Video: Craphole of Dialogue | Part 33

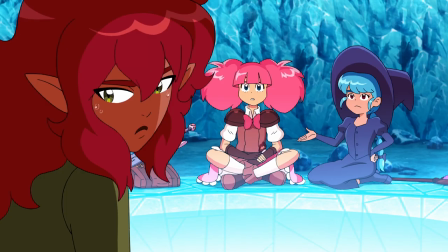This statement is empty praise,
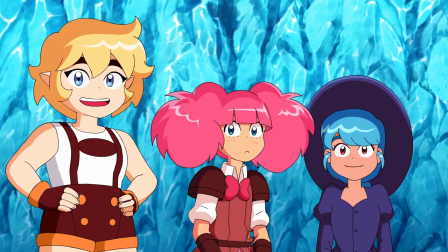incorrect, and merely shows that the writers themselves were struggling to come up with anything positive to say about the main character of the show.
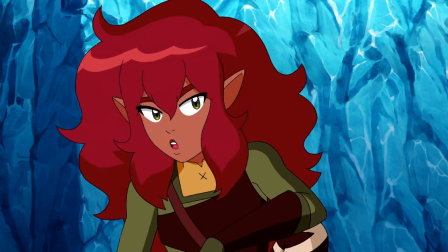Next! Okay, my turn. Parsley. Gospel.
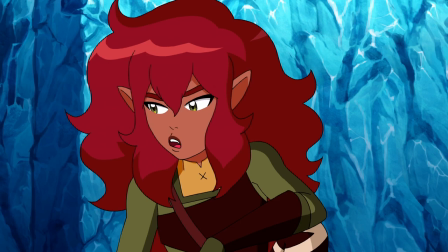Oh, wow. Okay. Who's your least favorite brother?
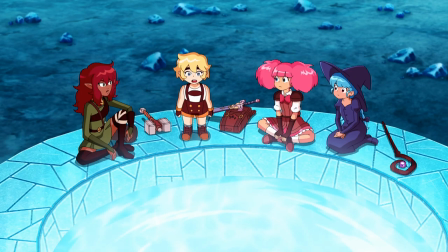I used to hate Thistle. But then Spurge almost drowned and Thistle saved him, and I knew, I don't hate Thistle.
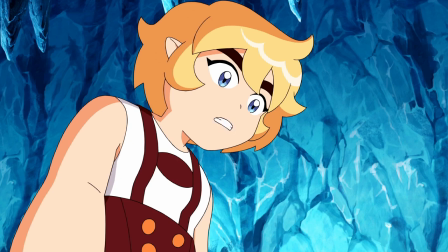I don't hate anyone. Ever.
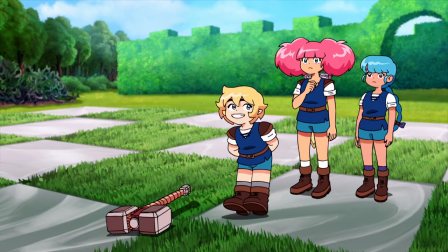Whoops! Dropped my hammer. I should be more careful. I don't hate anyone.
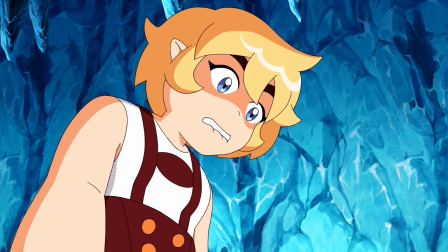Ever.
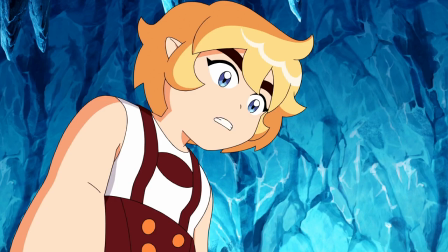I don't hate anyone. Ever.
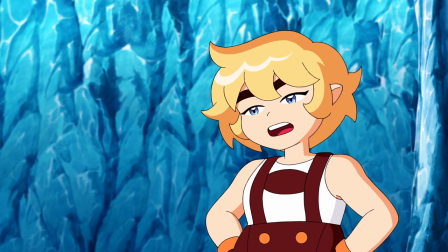So we know Parsley is a dismissive holier-than-thou bitch, lacking any kind of self-awareness.
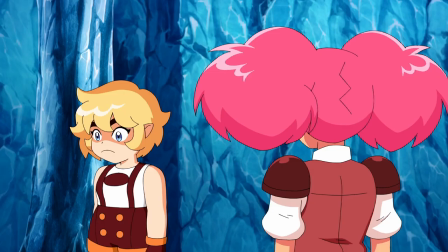That's not exactly new information, simply reinforcing the characterization we already got.
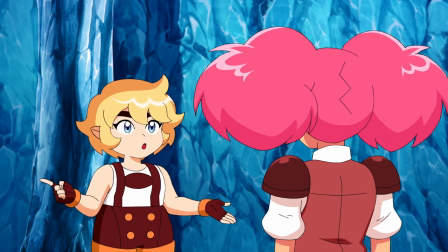Rose? Gospel? What's the best gift you ever got? Flowering thorn, for sure.
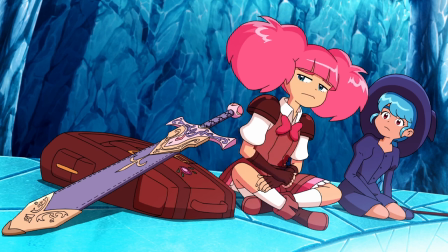My mom was a great gift giver. Was? I thought she was just...
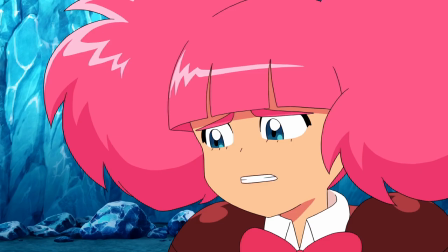Lavender's missing. Yeah, sorta. Off on guardian business. She has been for 4 years. She went off on some mission.
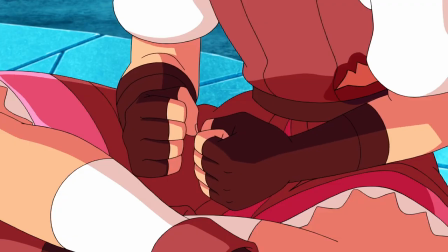I figured she'd be gone for maybe a month or so. But she never came back.
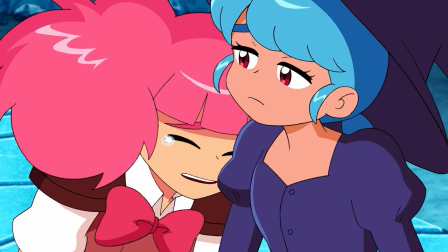I wish I'd known. I would have said goodbye louder.
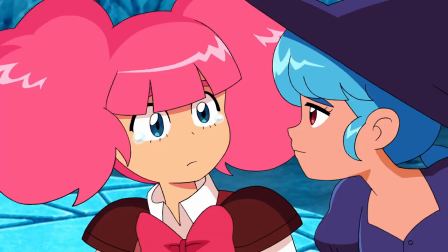Oh wow, Rosemary misses her mother. I had no idea.
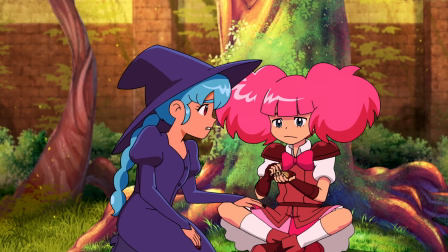What an interesting revelation about the heroine that gives her such depth.
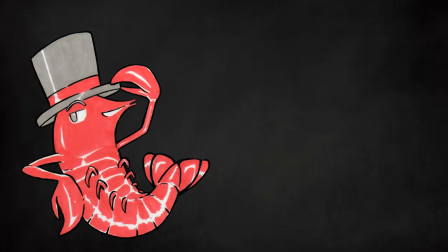Just so you know, all you would-be authors out there,
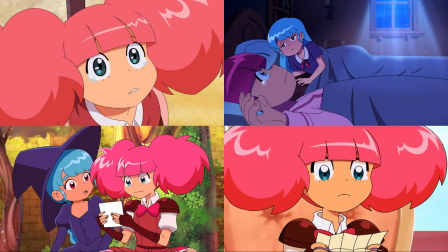when your character bursts into tears for the fifth time about the same issue, the empathy of the audience starts to wear thin,
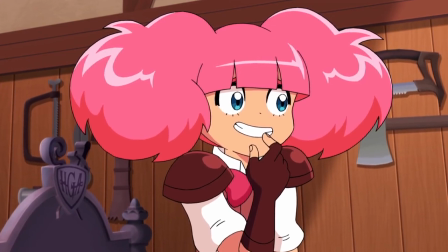especially since she has yet to take any active steps tracking down her mommy dearest.
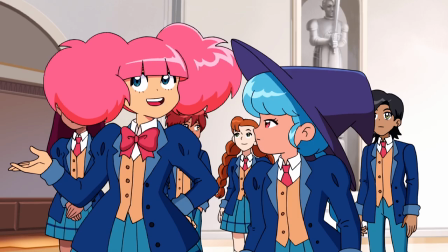Asking questions would be a start, but this show is allergic to logical solutions, you know how it is.
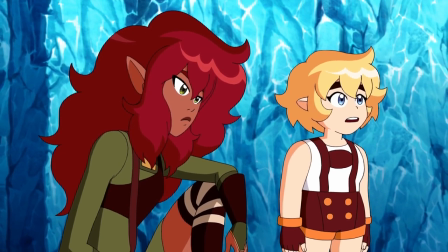Also, this is not new information to anyone. Parsley and Thyme act as if they learned something about Rosemary,
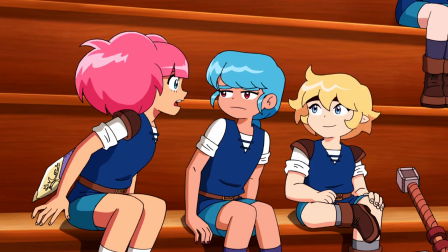but this information has been publicly established to the entire class in the previous episode.
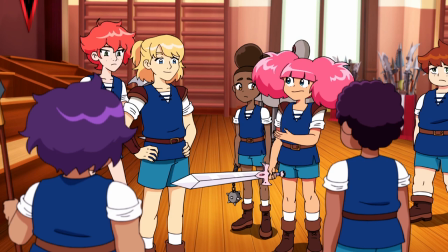The fact that Lavender is missing is common knowledge.
Wait, legendary High Guardian Lavender was your mom?
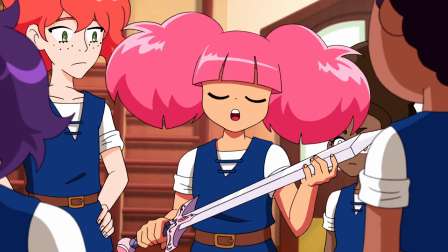I thought she was dead. No, she's been gone for a while, but she's coming back.
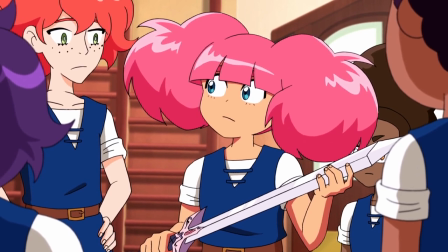The fact that Snapdragon has to be corrected by Rosemary is dumbfounding.
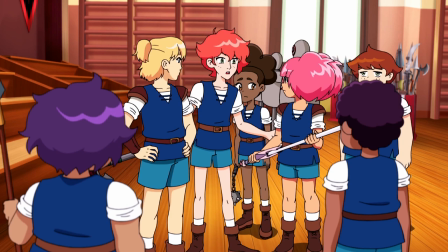The statement itself is set up so that Rosemary can explain exactly what happened with her mom.
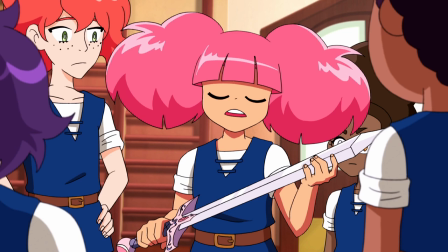No, she's not dead, she's just missing. That's the function behind Snapdragon's statement.
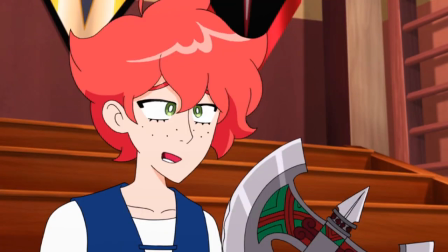But the mere fact that Snap suggested that Lavender is dead makes him seem like a complete moron.
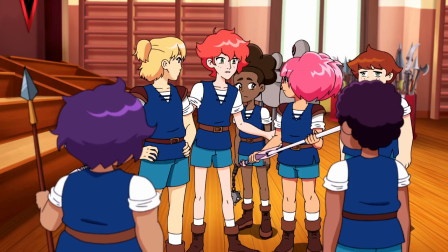Judging by his confusion, Snap is under the assumption that dead people cannot have kids.
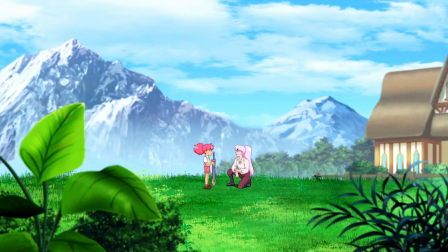Does he assume that when people die, their children just vanish along with them?
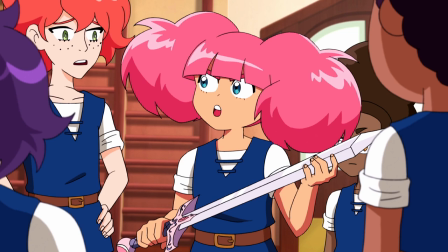This show really needed a dialogue editor something fierce.
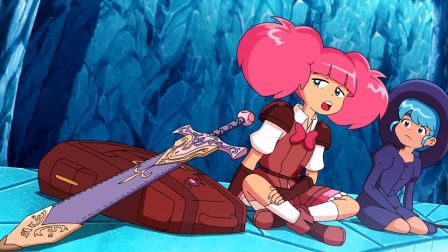The narrative keeps wallowing in this plot point repeatedly, yet no one does anything about it.
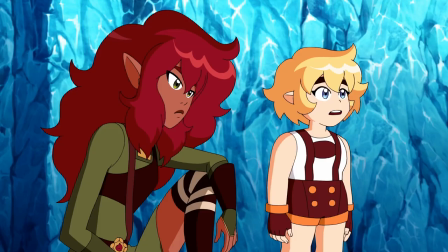All of this dialogue is hollow and pointless.
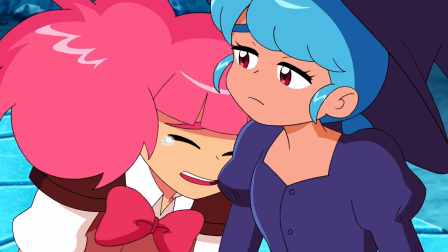The creative team does not trust the audience to care about Rosemary and her plight unless she brings it up every chance she gets.
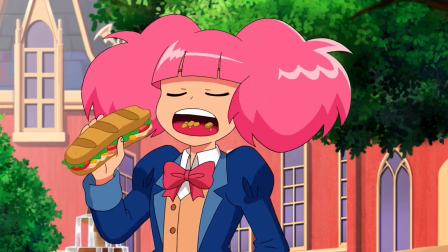And they are right to be worried, because there is nothing else to her character.
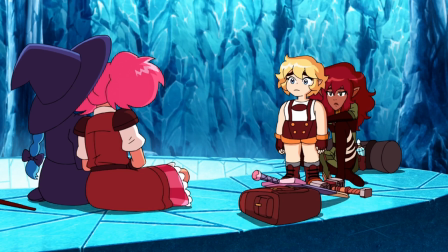All of this yet again underlines the fact that the main story has no direction and the protagonist has been given the most overused and underdeveloped backstory a fantasy adventurer can possibly have.